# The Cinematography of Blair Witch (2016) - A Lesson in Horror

Cinematography is the science or art of making motion pictures. In cinema, we must consider what's in the frame, but also what's outside the frame.
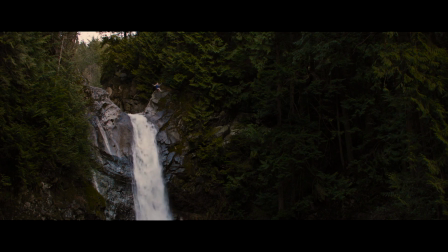(0:09)
It's always easy to take pretty shots or have characters recite dialogue,
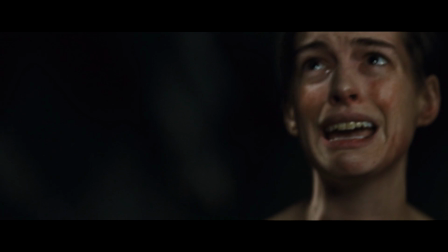(0:13)
but how can we incorporate other elements and feelings in our films to enhance the story? Today, I want to talk about cinematography, specifically the cinematography of the movie Blair Witch.
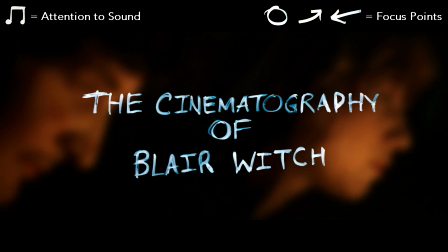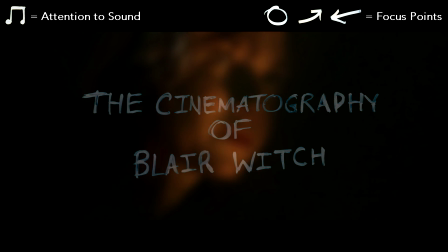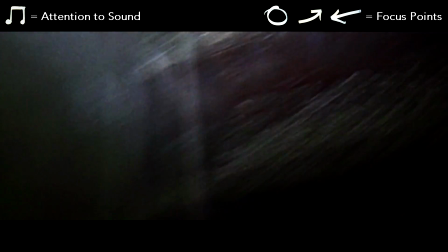(0:43)
The start of the movie begins with found footage of someone running away from something.
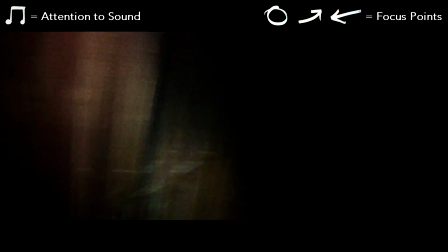(0:47)
Now, the beginning lends itself to the tension of the movie, but we don't know exactly who's running.
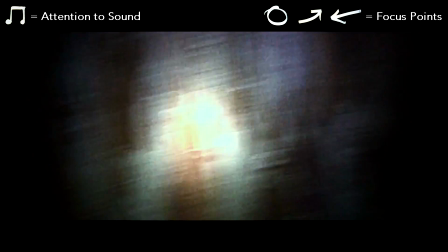(0:53)
However, it instills fear into the viewer with its use of minimal lighting and sounds of screaming and thunder.
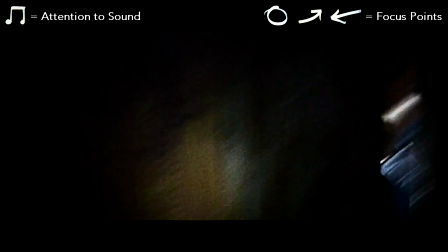(0:59)
Most of the scene is very grungy and decayed.
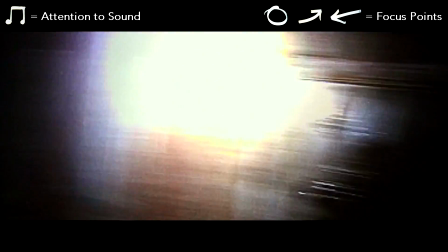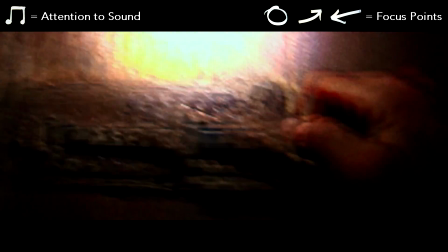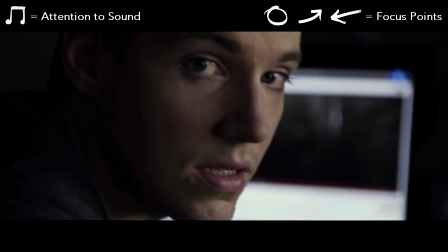(1:15) What is that? Lisa, I think that might be my sister.
About half a minute later, the movie puts the footage into context.
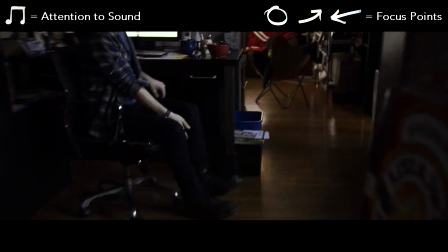(1:23)
We're introduced to two of the main protagonists, James, who we find out his name later on, and Lisa,
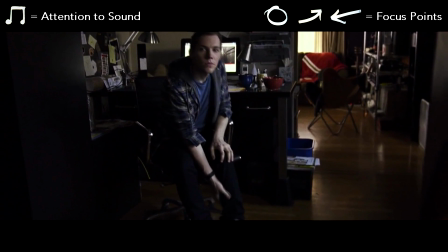(1:28)
his friend, who's creating a documentary of his ongoing endeavor in search of his missing sister.
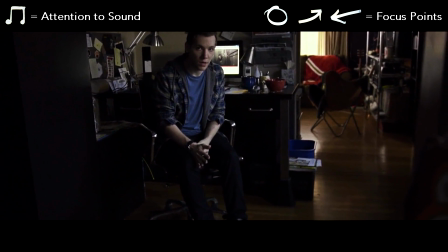(1:33)
The person in the found footage is James' sister, Heather, for those who don't know, went missing in the previous movie, The Blair Witch Project.
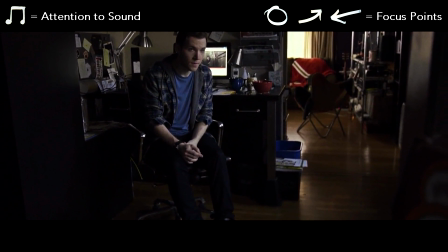(1:41)
As Valerie Curry, the actor that portrays Talia later on, describes it, the beginning builds on this idea of ambiguous loss.
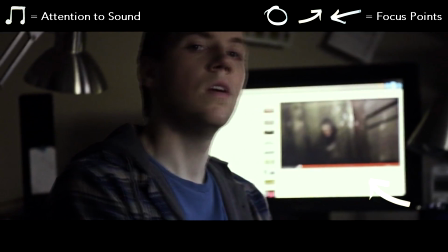(1:48)
This scene sets up the purpose of the movie, but more importantly, it tells us who's involved and why.
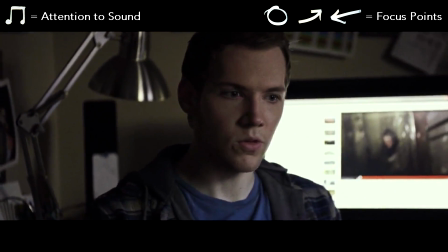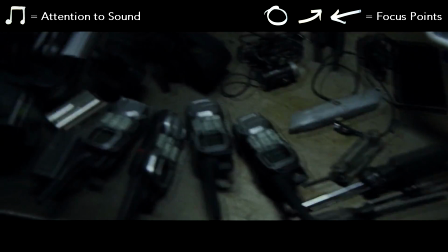(1:59) Okay, so try on that earpiece camera.
The great thing about this movie is its use of tech to create different perspectives, be it communications or visuals. In this scene, we see walkie-talkies, an unbranded drone, earpiece cameras, and Lisa using some sort of camera with a zoom lens.
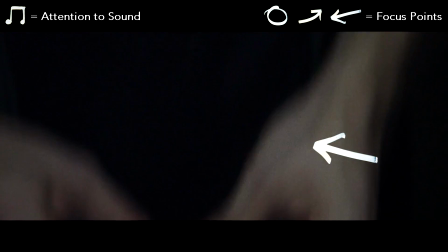(2:16)
Pay attention to the subtle number of perspectives changing from 3 to 2.
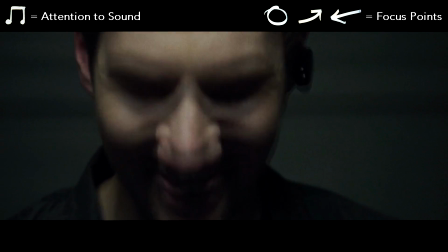(2:21)
Also within this scene, James establishes two other characters, Peter and Ashley, without having them directly in the scene itself.
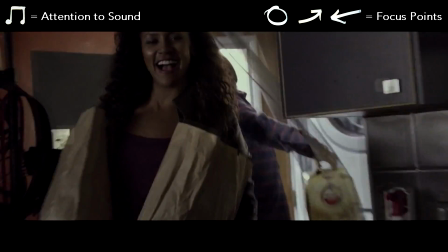(2:28)
For the viewers, we assume it's the two others that appeared in the scene before this one.
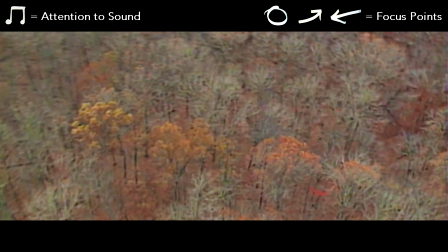(2:36) That area was extensively searched by police and FBI, but they could find no evidence of an existing house in those woods.
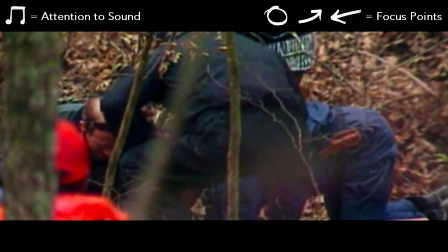(2:43)
The use of blurry footage and Lisa's narration tells us this visual is events in the past.
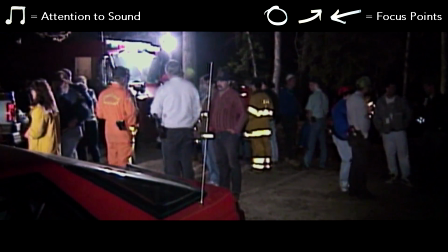(2:48)
The quality of the footage throughout the film will also help narrate the story further into the movie.
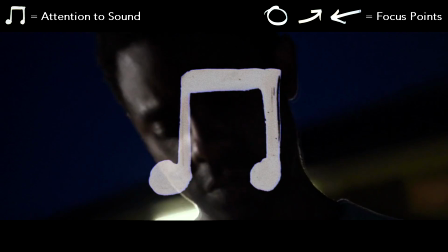(2:58) How long have you and James been friends? Our parents were friends, so we basically grew up together.
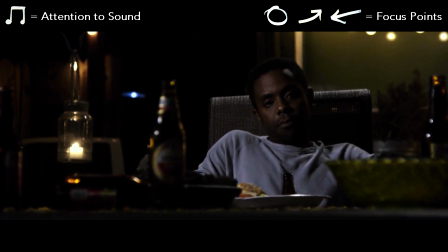(3:03)
One of the techniques in cinema often overlooked, not only in this movie, but in many others, is the use of the J-cut.
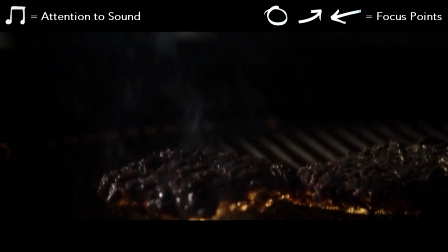(3:10)
This is an audio transition, where you hear what's going on before you see what's going on.
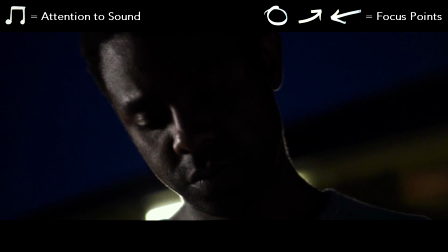(3:15)
And again, paying attention to the perspective and the zoom, we know it's Lisa interviewing Peter and not someone else like Ashley.
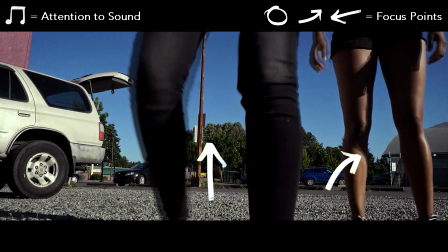(3:25) Okay, let's just move back a little bit.
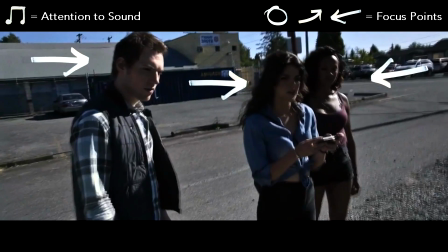(3:32) How far does it go? Like 100 meters is the max, I think?
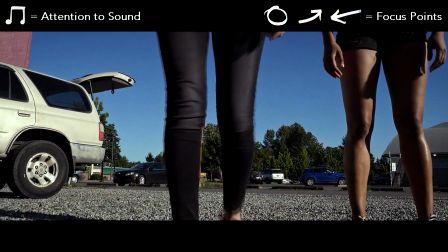(3:35)
Here we are introduced to the point of view of the drone, but also if we look closely enough, we notice that Peter and Ashley also have their own perspectives.
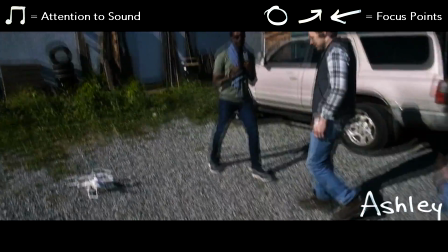(3:43)
Now we have created every current character's point of view within the story.
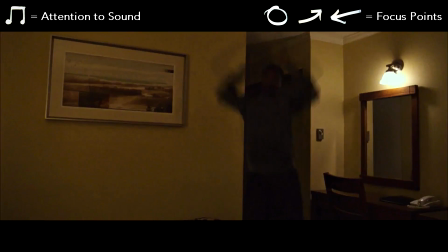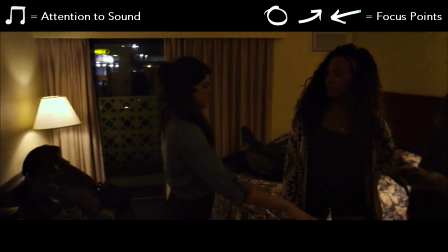(3:54)
Now, psychological fear and tension is something very prominent in most horror films.
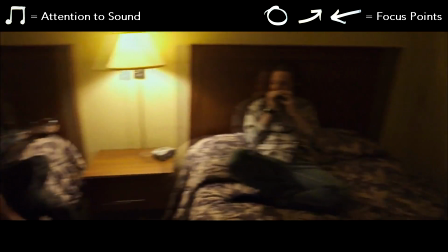(3:58)
The template is pretty cookie cutter. Start off with tension, drop it in the beginning, and slowly build it back up as the movie progresses.
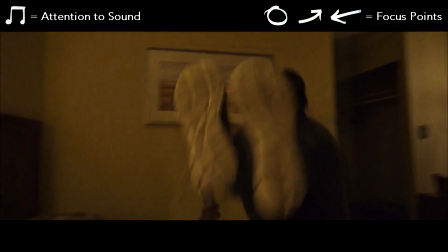(4:06)
Blair Witch is no exception.
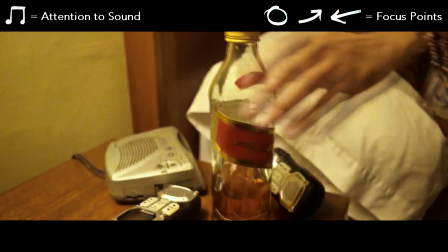(4:08)
Here is where the fear and tension is at its lowest.
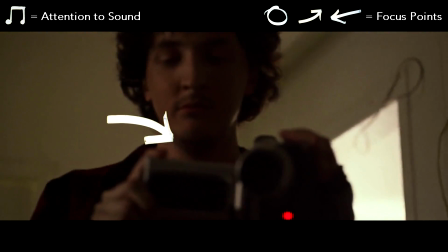(4:12) Hey, I may need to get you guys to sign some release forms later if that's Yeah, okay. sure, that's cool.
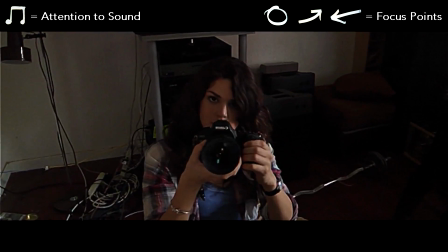(4:18)
I'll probably need you to sign one too. This is probably one of my favorite scenes in the movie.
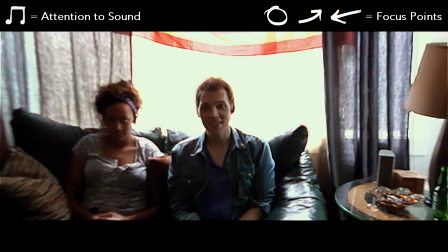(4:22)
It tells us a lot about each character's attitude and thoughts towards the objective, as well as introduces two new characters, Lainey and Talia.
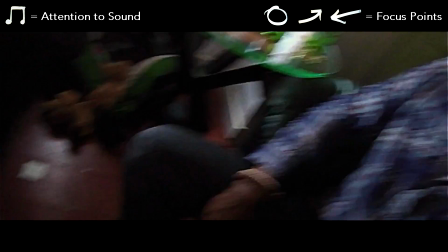(4:30)
We're also given a new perspective to consider, Lainey's camcorder, which we find out later on uses old school tape,
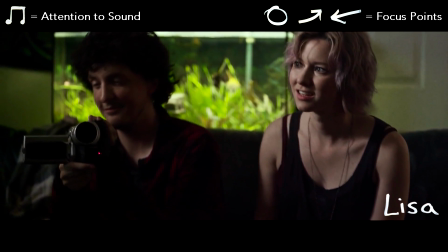(4:36)
hence the over-sharpened image every time it is his point of view or Talia's.
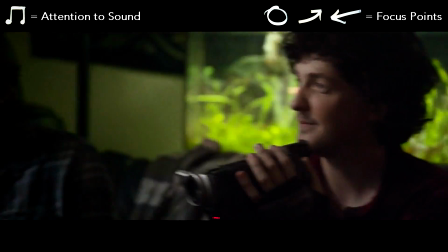(4:44) We want to go out there with you. I mean, if you're going to be looking around, we want to be a part of that.
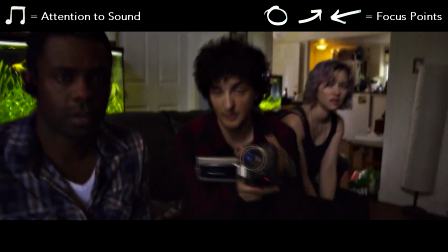(4:50) It's not, not going to be burning or anything all the time. But that's the deal if you want us to show you where we found it.
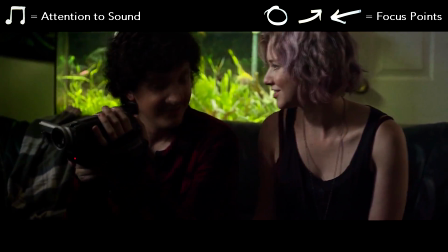(4:55)
Facial expressions play a big role in this scene, not only for Lainey and Talia, but also everyone else.
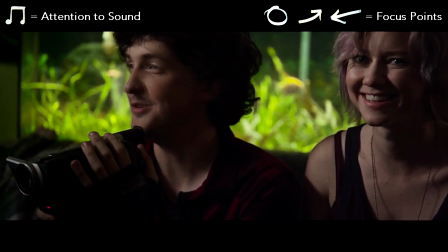(5:01)
Lainey and Talia's faces show us they're excited and interested in what they're doing,
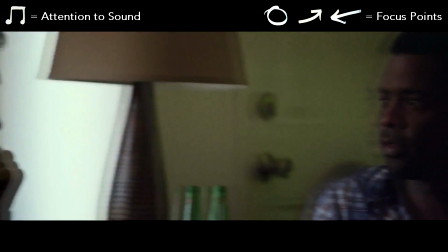(5:06)
while Peter's and Ashley's expressions tell us they're not in favor of having them come along.
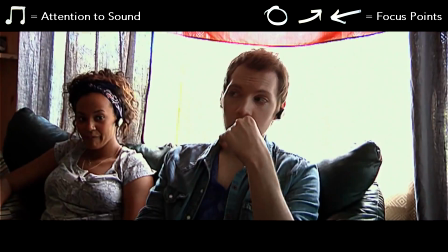(5:10)
James is debating but fairly neutral, and as for Lisa, we don't see her face,
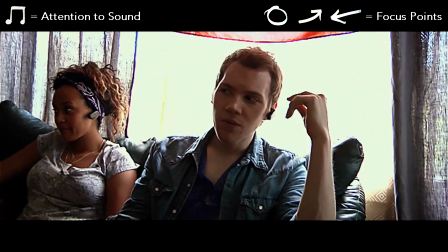(5:15)
but in the next scene and for most of the movie, she's quite neutral as well, but very supportive of James' decisions.
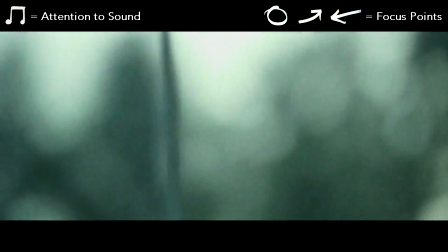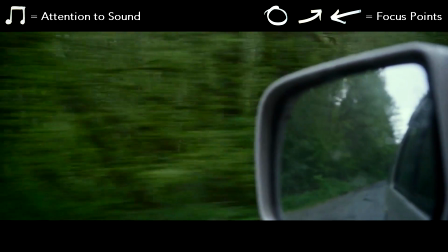(5:29)
The next sequence of jump cuts really helps move the story along.
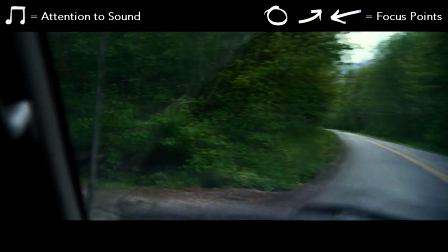(5:32)
It's portraying the distance traveled is quite far from where they were previously, and how soon they'll be entering the woods.
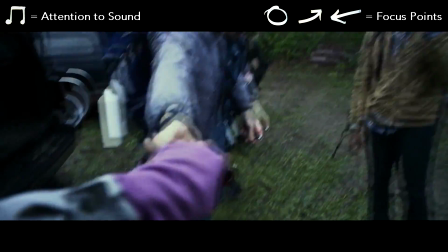(5:40) Lisa. And Ash, I'm gonna give you the headlamp.
In this scene, each character is given a light source.
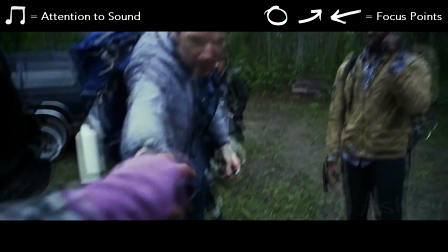(5:48)
Further into the movie, this will add to the perspective of each character and what they see.
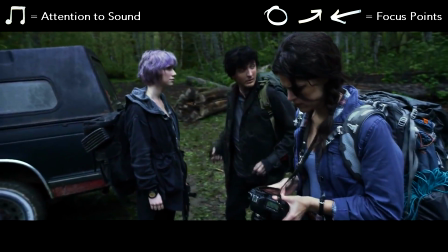(5:52)
James, Lisa, and Peter each get a flashlight, whereas Ashley will be wearing the headlamp.
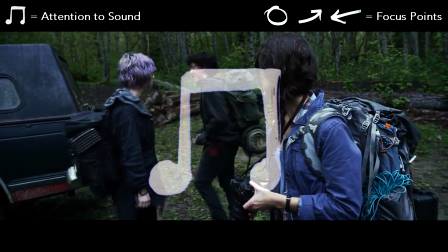(5:57)
And very subtly, here's another J-cut, letting audio guide the way.
Lisa.
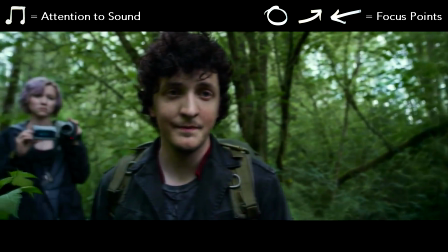(6:04) No, no one cares. No one living, that is.
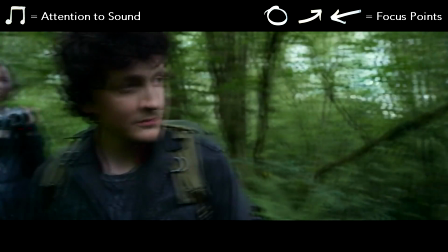(6:11)
The laughter defines the doubt the group of four has about the superstitions, but we as viewers know how wrong they will be.
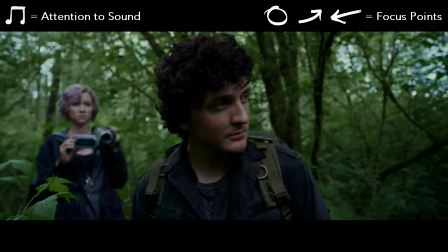(6:18)
Irony is something very common in horror films.
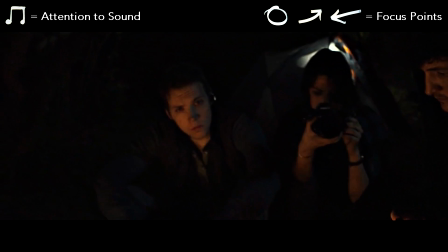(6:24) Yeah. So how come I'm okay? Nothing got me then.
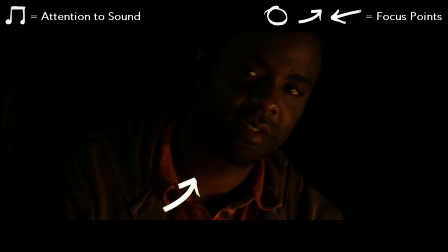(6:30) Maybe it did. You're back, right?
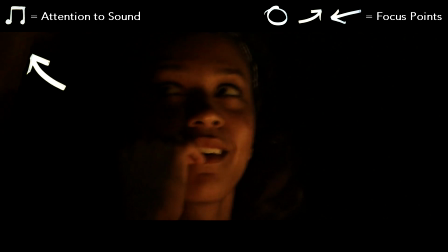(6:35)
In the first Nightfall, we pretty much see everyone at the same eye level, with the exception of Peter.
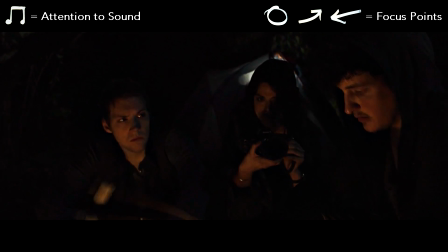(6:41)
This is foreshadowing and quite symbolic of things to come.
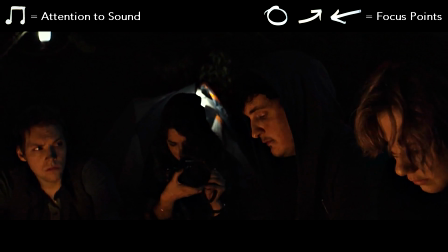(6:45)
It insinuates overconfidence or arrogance, seeing how Peter is the first to die in these woods.
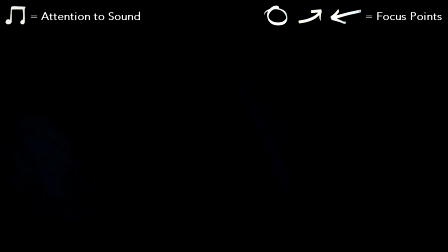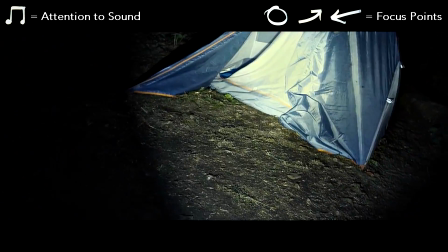(6:56) Hey, Lisa.
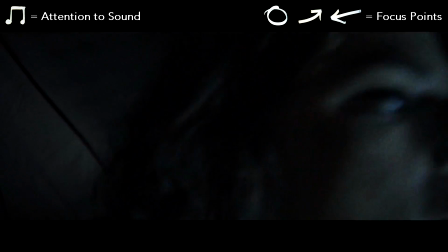(7:02) Lisa, the hell are you doing?
It isn't a horror film without jump scares.
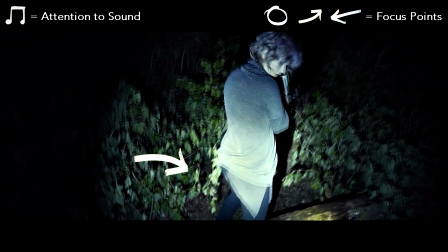(7:16)
Going back to the flashlights, not only do they define what a character sees at a given moment during the night, but also how calm they are.
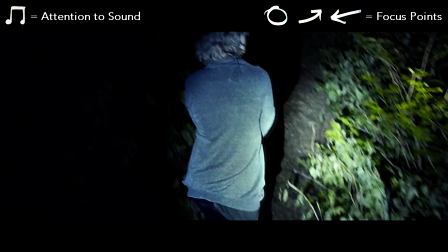(7:24)
Currently, the flashlight from James' view is pretty in line with the direction he's going and points at what he's seeing.
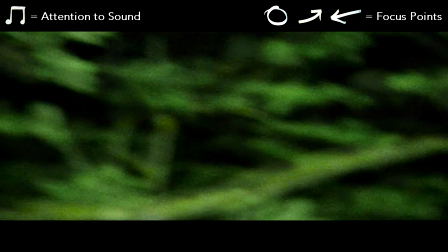(7:30)
Further in the story, we'll see it isn't always this way.
We're not prepared for this.
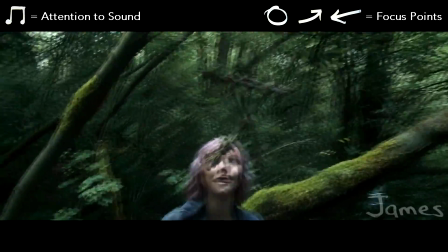(7:37) Okay, I've seen this stuff before. This wasn't Heather's footage, guys. Shit, there's another one back here. That's my tent.
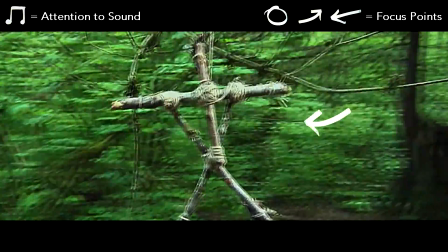(7:43) Does anybody know what time it is? My watch is saying 2 p.m. What? How is it even possible?
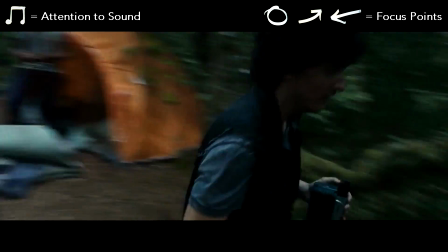(7:48) Look, I We just know, woke up.
Tired, but how did we sleep till 2 in the afternoon? This is where the tension starts to rise,
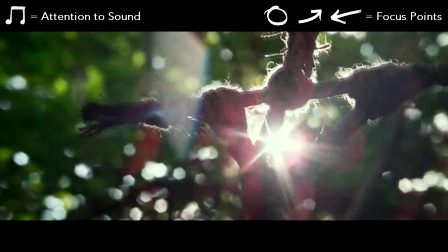(7:54)
the constant dialogue builds up anxiety, the camera movements show each character is slightly in shock,
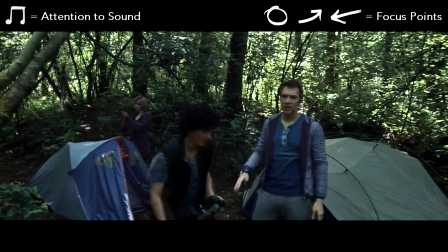(7:59)
and the disarray with what time it is creates confusion.
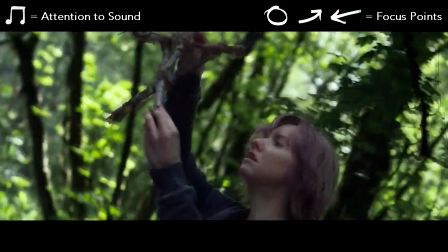(8:02)
The story tension now is beginning to build back up, especially with the usage of symbols like the stick figures and rocks that is a commonality between both movies.
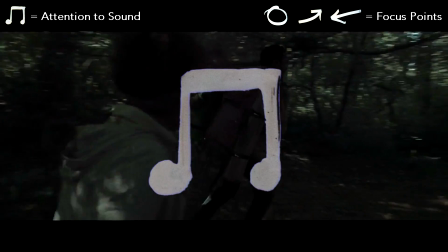(8:15) No way, no, what?